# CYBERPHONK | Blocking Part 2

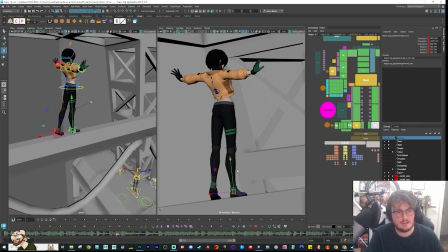(20:49)
I want to see if I can still push this line of action a little bit more in the back. Maybe bringing this all forward a little bit more. We'll start with like this, and then we'll see how we get on.
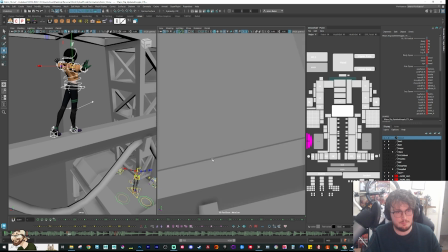(21:03)
Because I want to get the timing right of the bum bum bum bum of her coming through.
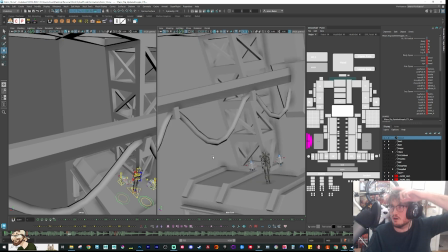(21:08)
And I want to keep that relatively tight, but I want to make sure her feet land on the beats. So it's 1, 2, 3, 4 with her feet. Because again, that's kind of part of it. Yeah, today's the last day. Ooh, big one, man. I hope it goes well. And I hope, I look forward to seeing it after check it out on campus.
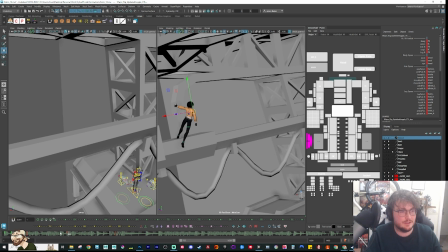(21:28)
So let me just place keys where I know the beats land for her foot placements. So it's there. Boom, boom, boom, boom.
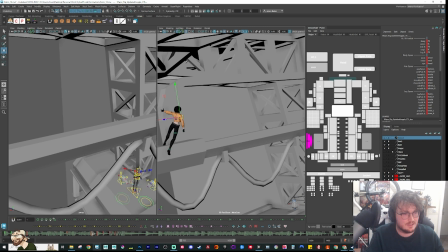(21:51)
So it's there. There's a few placements in there where she does 4 steps over this part. That's quite a lot, and I quite like this because this means I can play with the rhythm even more. So maybe I can add a little bit of hang time in here, because right now she's in this pose, right?
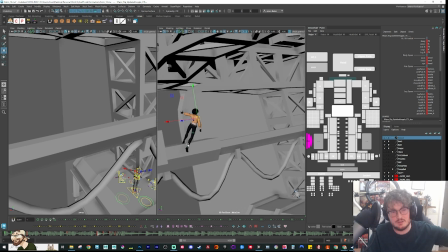(22:09)
So she's gonna have to swing her momentum to come up to then do the 4 steps. So I can do a little bit of a 1, 2, 3, 4, like 1, 2, 3, 4, 5 kind of feeling. Whereas a little 1, 2, 3, 4, 5 on the rhythm.
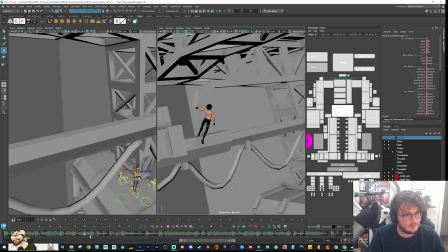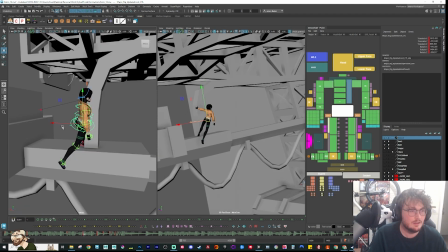(22:30)
So I want to do this swing here. So I want to do like an antic, right?
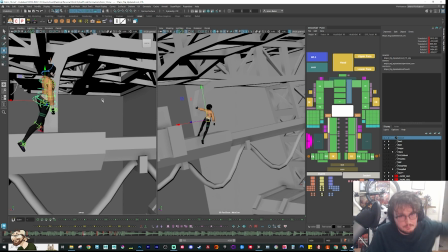(22:35)
So we want to come through and have like a boom, bum, bum, bum, bum kind of feeling to it.
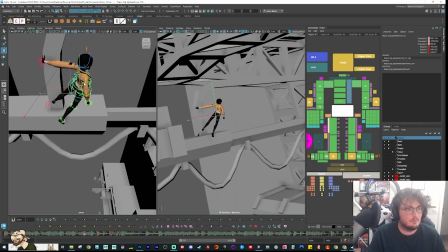(22:41)
So as we're coming through here, I want to get my first antic pose as she comes through.
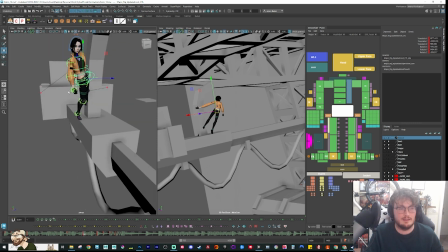(22:51)
I don't want her to feel too labored though. That's the thing. I want her to feel very calculated. Maybe she does like a full-on 360 turn, so it's ba-bum, ba-ba-ba-bum.
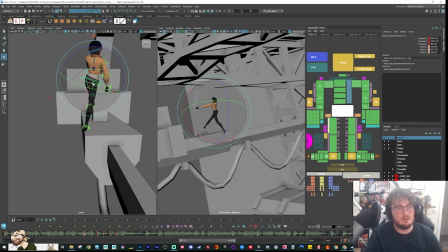(23:04)
That could be quite cool, because then it gives me a bit of time to play with her hang time during
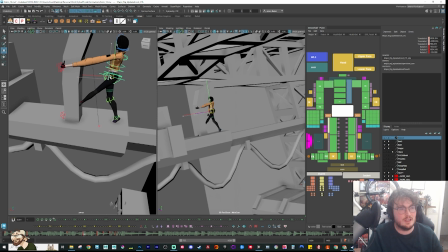(23:10)
this section in here, and it also kind of keeps up the pace, keeps it feeling dynamic. So I'll explore that first. So she does this 360 as she's turning.
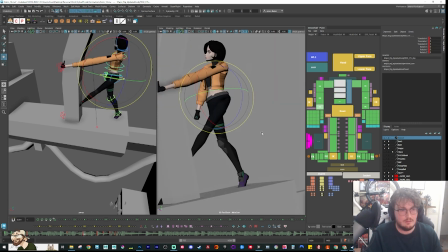(23:19)
So at this stage, she might be facing away from where she's going, but then we can lead in with the chest more. So let me just reset everything. Get some tilt in the spine. She begins to turn. Then we'll lead around with the head.
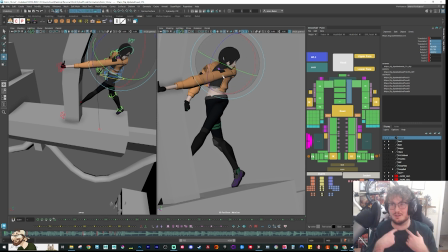(23:40)
This is a little bit counterintuitive for me to work with, because I'm used to using the head orientation in world space. So in other words, it doesn't follow what the neck is doing. But because this is such a dynamic and broad shot, it only makes sense when you're doing all these somersaults and flips that I don't have to keep rotating the head every time the root does,
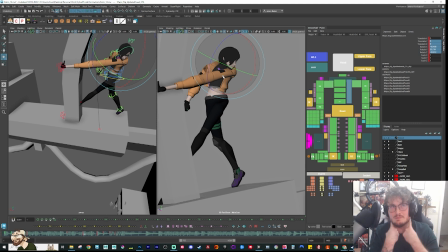(24:00)
doing that manually. So I've actually had her head in neck space so that I have to counter any time I drop the neck down. I have to counter the head up. So there's like the pros and cons in there, but it is a bit counterintuitive to me to work that way because I'm not used to doing that.
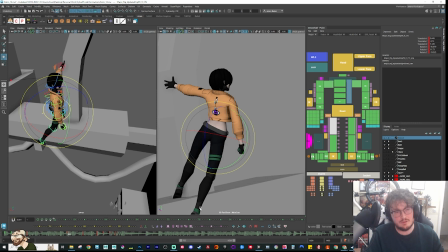(24:15)
So she comes around. So I want her to lead in. It's going to be her right leg in here.
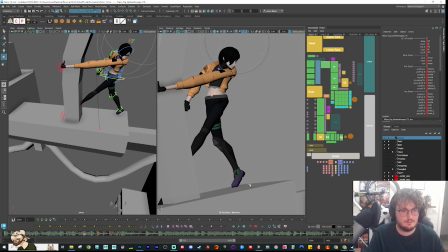(24:24)
So I'm going to make sure my switches are flipped. They should be
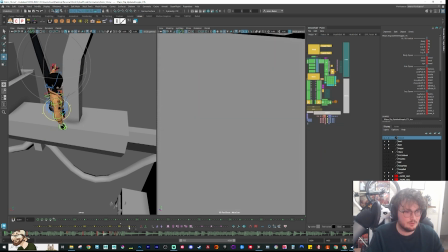(24:32)
like this pose. So I'm going to make sure those are all switched in here.
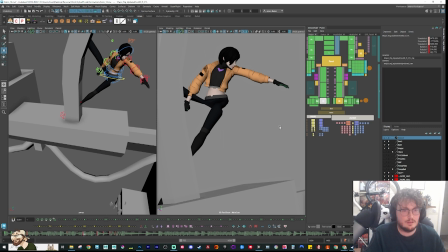(24:42)
And then it was the right leg. I want to be down here.
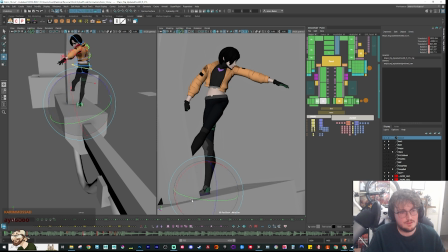(24:54)
So it's coming around.